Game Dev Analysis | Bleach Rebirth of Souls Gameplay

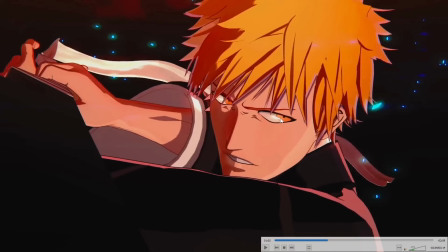This is not something that occurs ever at all when you just have, you know, a dynamic 3D environment. That's not something that can even happen by accident.
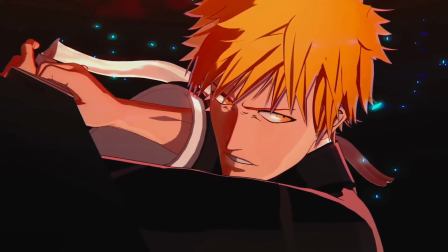That's something that the artists have done with intent, and it helps sell it as a genuine,
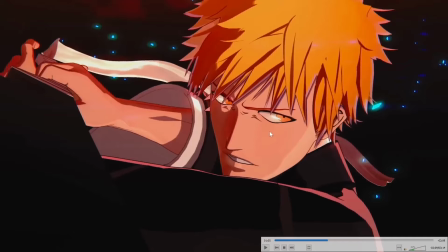you know, part of Bleach, and it does, you know, match the anime quite well.
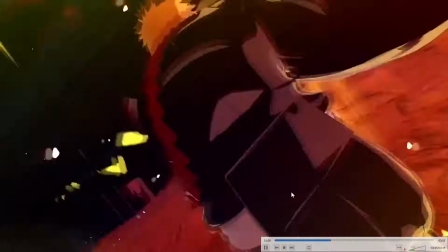So what I really like here at 109 are the
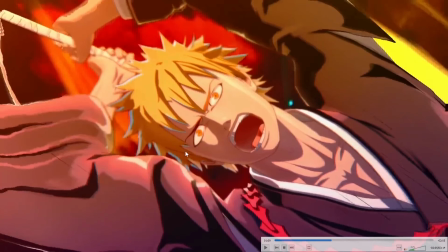expressive facial animations, and it matches the hand-drawn art, which can be big and dynamic. But there are certain nuances here, like the wrinkles here between the nose and the eye. Those are things that do not occur in 3D. That can't even happen by accident in 3D.
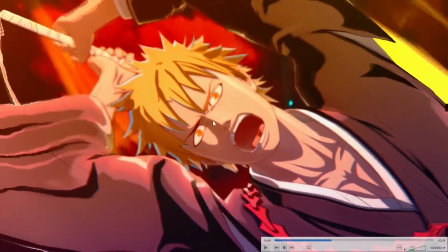Those are hand-drawn or handmade and those would have been put in with serious intent and significant artistic consideration.
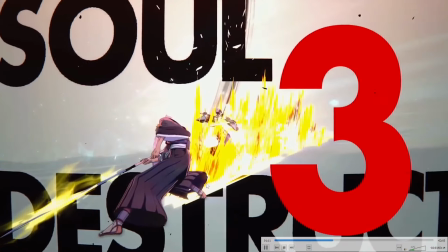So I really, I appreciate even just the small stuff.
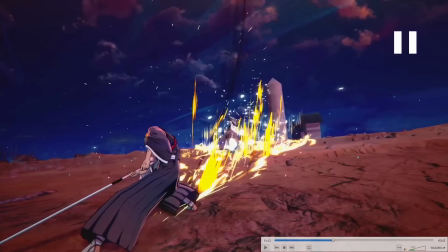There's where the leg, I think, looks worse, is this knee has this harsh, 90-degree angle there almost.
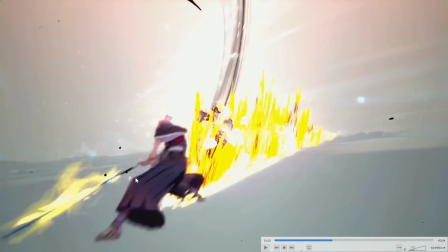That's an exaggeration. That's not a 90-degree, but you see it's very harsh there. So you can clearly see this part of the leg is rigid. It is not physics animated, and this part is physics animated.
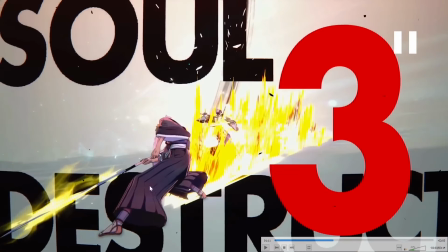And that, I believe, is just an oversight, because there's no reason why they would not have the whole thing be physics animated.
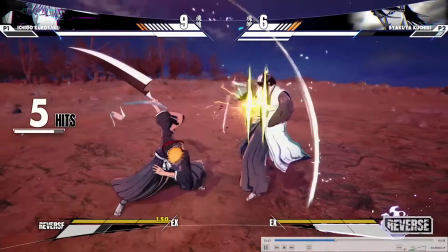I believe it's early in development, and it is an oversight.
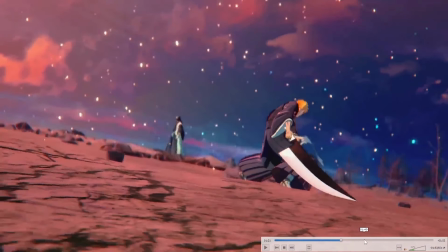Something at 150, I'll go ahead and scoot forward just a wee bit, is just the attention to detail for camera work.
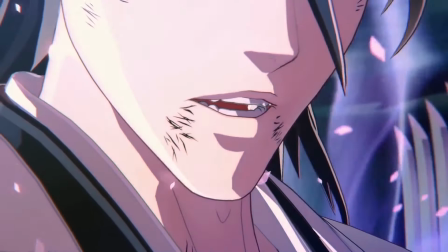The scripting for the camera work is excellent.
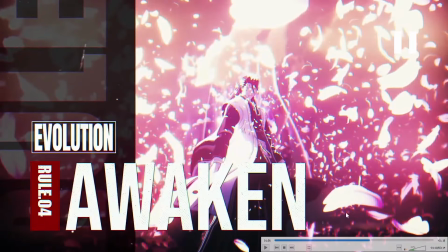And what I mean by that is whoever is
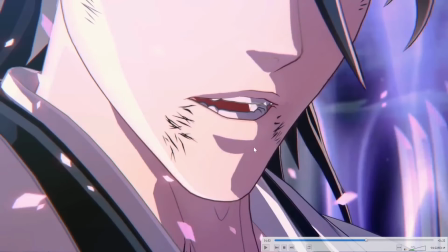controlling the scripting for the camera understands the visual storytelling, especially they're familiar with the source material.
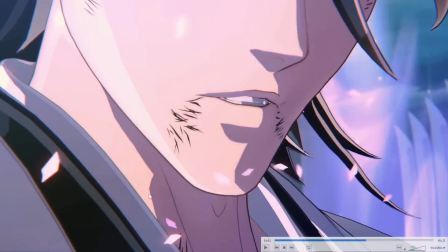The fact that they understand the word Bankai doesn't just have power in terms of, oh, the character gets stronger. It has power in terms of the story. So they zoom in onto his mouth when he says Bankai.
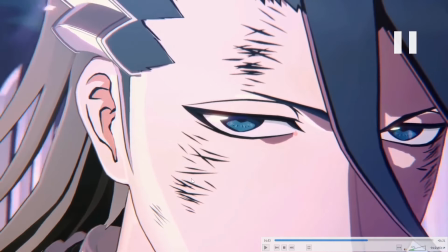You see the intensity in his eyes, but you can still see the animation of his mouth.
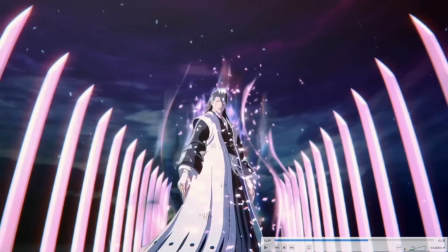Really well done. We have the low camera shot looking up that makes Byakuya.
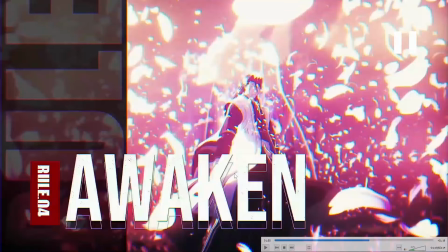It conveys a sense of power and that you're beneath him. Really fantastic. So excellent camera work.
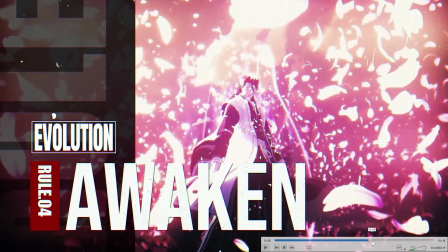That's something I really appreciate. Something I really like here is the understated design of the user interface, or the heads-up display.
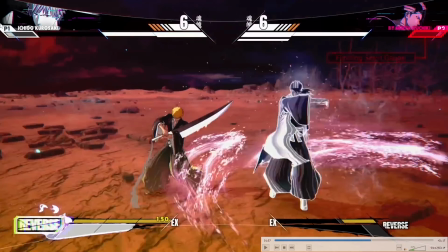You can see the colors are actually quite subdued, and they're understated, and they're functional down here.
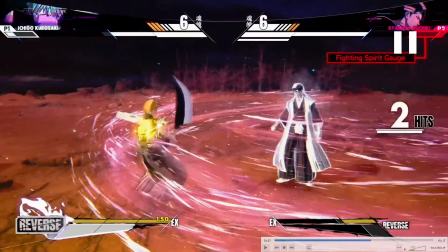You have some functional color down here. You have some animation down here, which is important when you need to know if you have this ability available. But it's understated, and I really appreciate that, because it helps keep your eyes directed towards what is important,
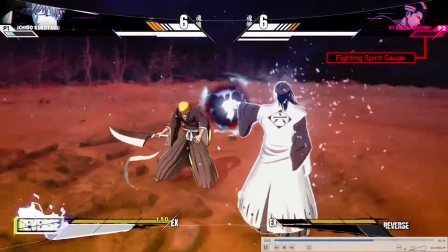which is the action, the particle effects, your character attacks, so you can react to what the other character's actions are.
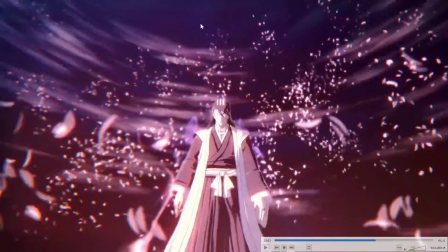So that's really well done. I really appreciate the direction they've taken with the heads-up display there.
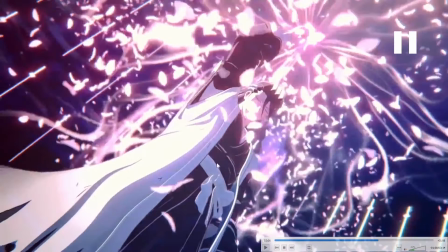Something I really like is this upward-facing camera shot, low camera angle facing up.
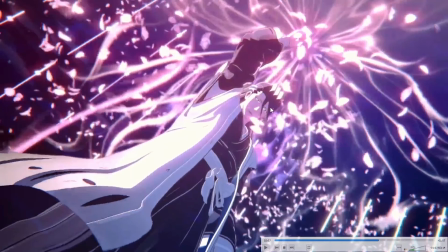Again, it builds a sense of power that you are about to get hit by somebody who is significantly stronger than you. So I really appreciate the camera work here, really fantastic.
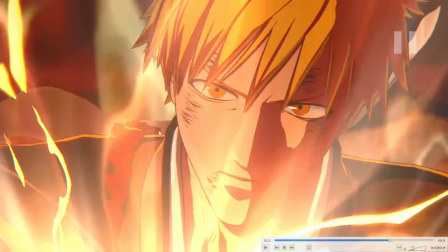At 222, there's a couple of examples of this, but I especially like this shot here. And that shows the battle damage on the character. Not just that, but these lines under the eyes indicate a sense of fatigue and weariness, like he's been fighting for a while now.
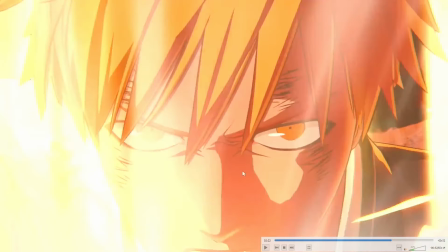And again, that's something that has to have been hand drawn. That's just artistic direction.
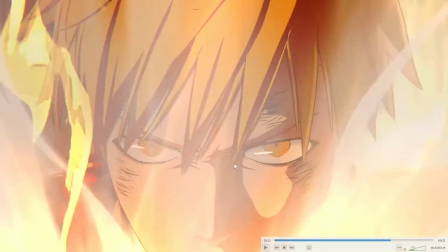We get that fantastic dynamic lighting in the eye that matches the hand-drawn art in the anime.
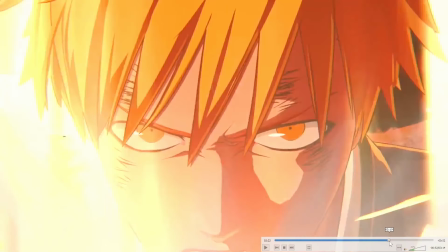Extremely well done. This is just brilliant. It's visually just masterful.
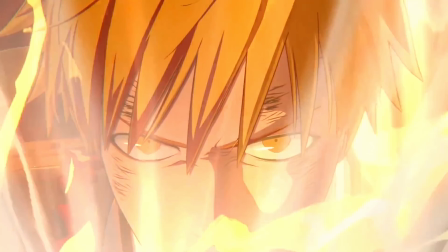This is a display of complete mastery over not just 2D art, but 3D art.